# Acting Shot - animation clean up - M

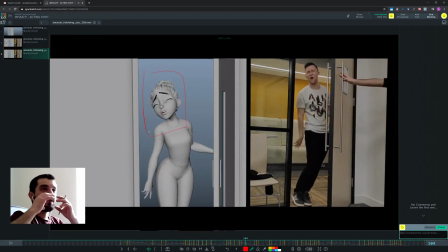24:01 You should treat the mouth like some sort of rubber band that the form stretches and squashes all the time, and if you push it in one direction a lot, then you don't want to freeze there unless you're doing some sort of embarrassed smile or something like that. wasn't following what
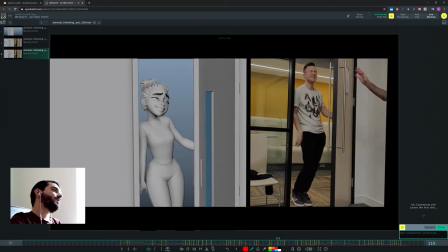24:20 no what no what I feel like the what would be a great opportunity to open up for a very short time the eyes and the mouth, the whole face really,
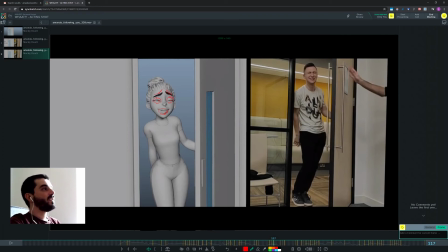24:42 but just for a fraction of a moment, really. And then to go back with the closed eyes, I feel like you're spending way too much time with the eyes closed in here.
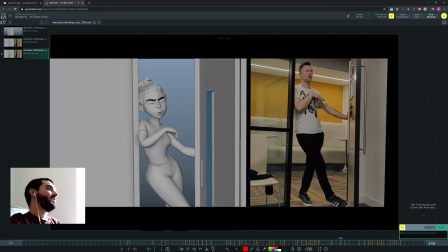24:53 You're spending about 2 seconds with no eye contact. Editorial in a movie would ask you to make this character look somewhere, because they would feel that you're disconnecting for the audience from the audience a bit too long in here.
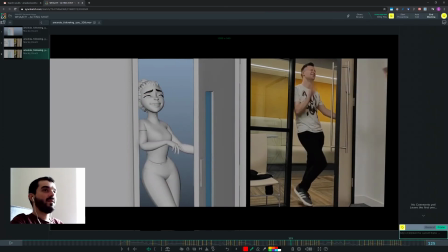25:13 And I think the what would give you a nice concept. Would be like what, and then you will go back to be closed or whatever. I think you can try it on a layer and see if it works.
What? No, I was at the mall.
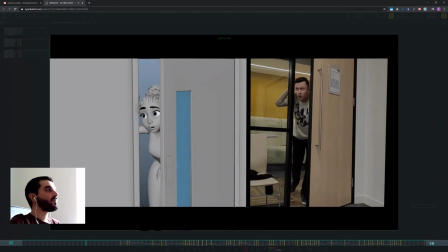25:26 I was shopping. I know you weren't following me today.
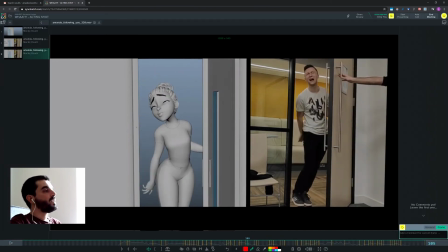25:31 I wasn't following. What?
There's something odd in the way the hand goes, the right hand in here. Again, too much overlap there, and the pose is just, it looks a bit like a glove, you know, one of those kitchen rubber gloves filled with water. Okay, it doesn't feel like these fingers are in control in this pose.
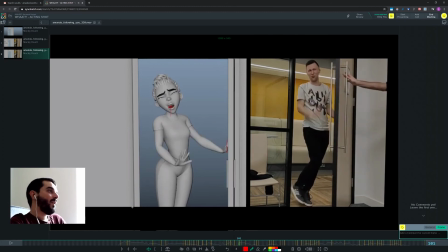25:51 As a result, you kind of lose the pose. I think this could even work, perhaps. I don't know, maybe if you had the index and the middle a bit closer to one another, it would work better, it would look better. I don't know. But then in here you have a Nike pop, see that?
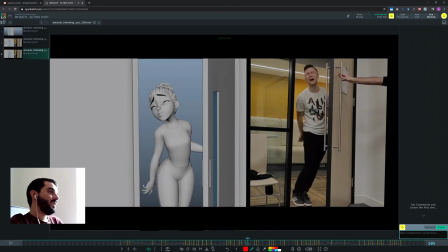26:10 And the arc of the hand here is a bit weird. And you have a lot of changes in position of the fingers there, but they are not really motivated, not that I can think of. So again, in here I would go keep the the starting pose, keep the end,
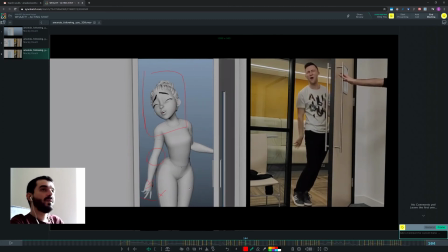26:26 and go in there and put a couple of breakdowns in the middle, following the arc I want to have. And then I will keep only the beginning and the last pose of the fingers and see in the middle what needs doing, if anything.
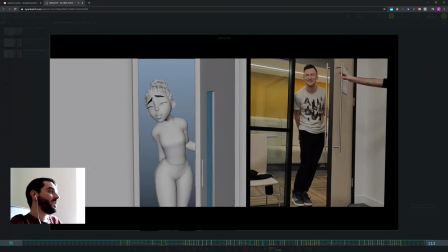26:38 Okay, so right now I feel like you're moving a lot of stuff, but there is really no need to do that.
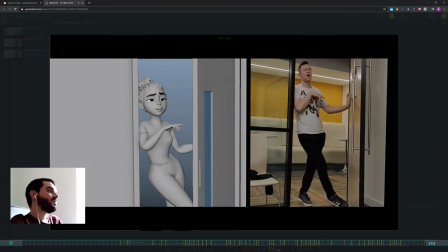26:43 No, I was at the mall. I was.
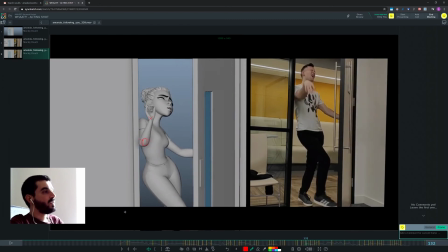26:50 There's a bit of glitchy movement in the knee down here at around 135 or so. If you look at it, you see it glitches. I don't know what that is, but you can certainly fix that.
No, I was at the mall.
And then it glitches again later on at 146.
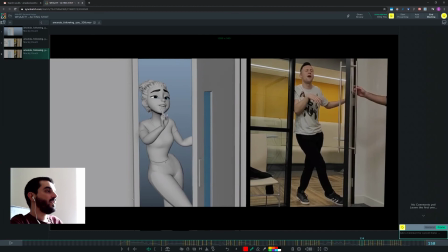27:09 It moves nicely forward, and then during the follow through just freezes in there. If you look at it, you can feel it. And then at the end, again, freezes.
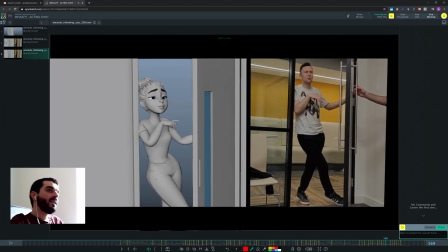27:23 Moves without any anticipation and freezes. This kind of stuff is, I know it's a very little detail at the bottom of the frame, but since it's something that happens in the hands as well, I think you have to think a bit more in terms of in
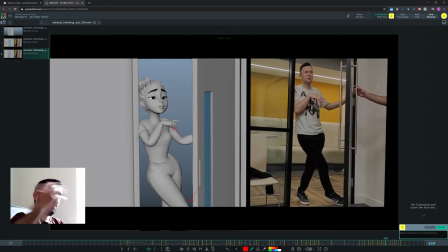27:37 anticipations, action, follow through, and trying to identify start pose, end pose, and then put a breakdown in there to define what's the arc there, rather than going frame by frame and trying to clean the animation moving forward to plot it. I think it's very difficult to plot it.
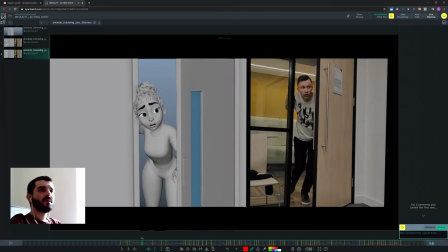27:53 So if the delivery of this animation is 1 week from now, as I think it is, I think this is what I would do, and you have time to do it. Double check this deformation of the eye.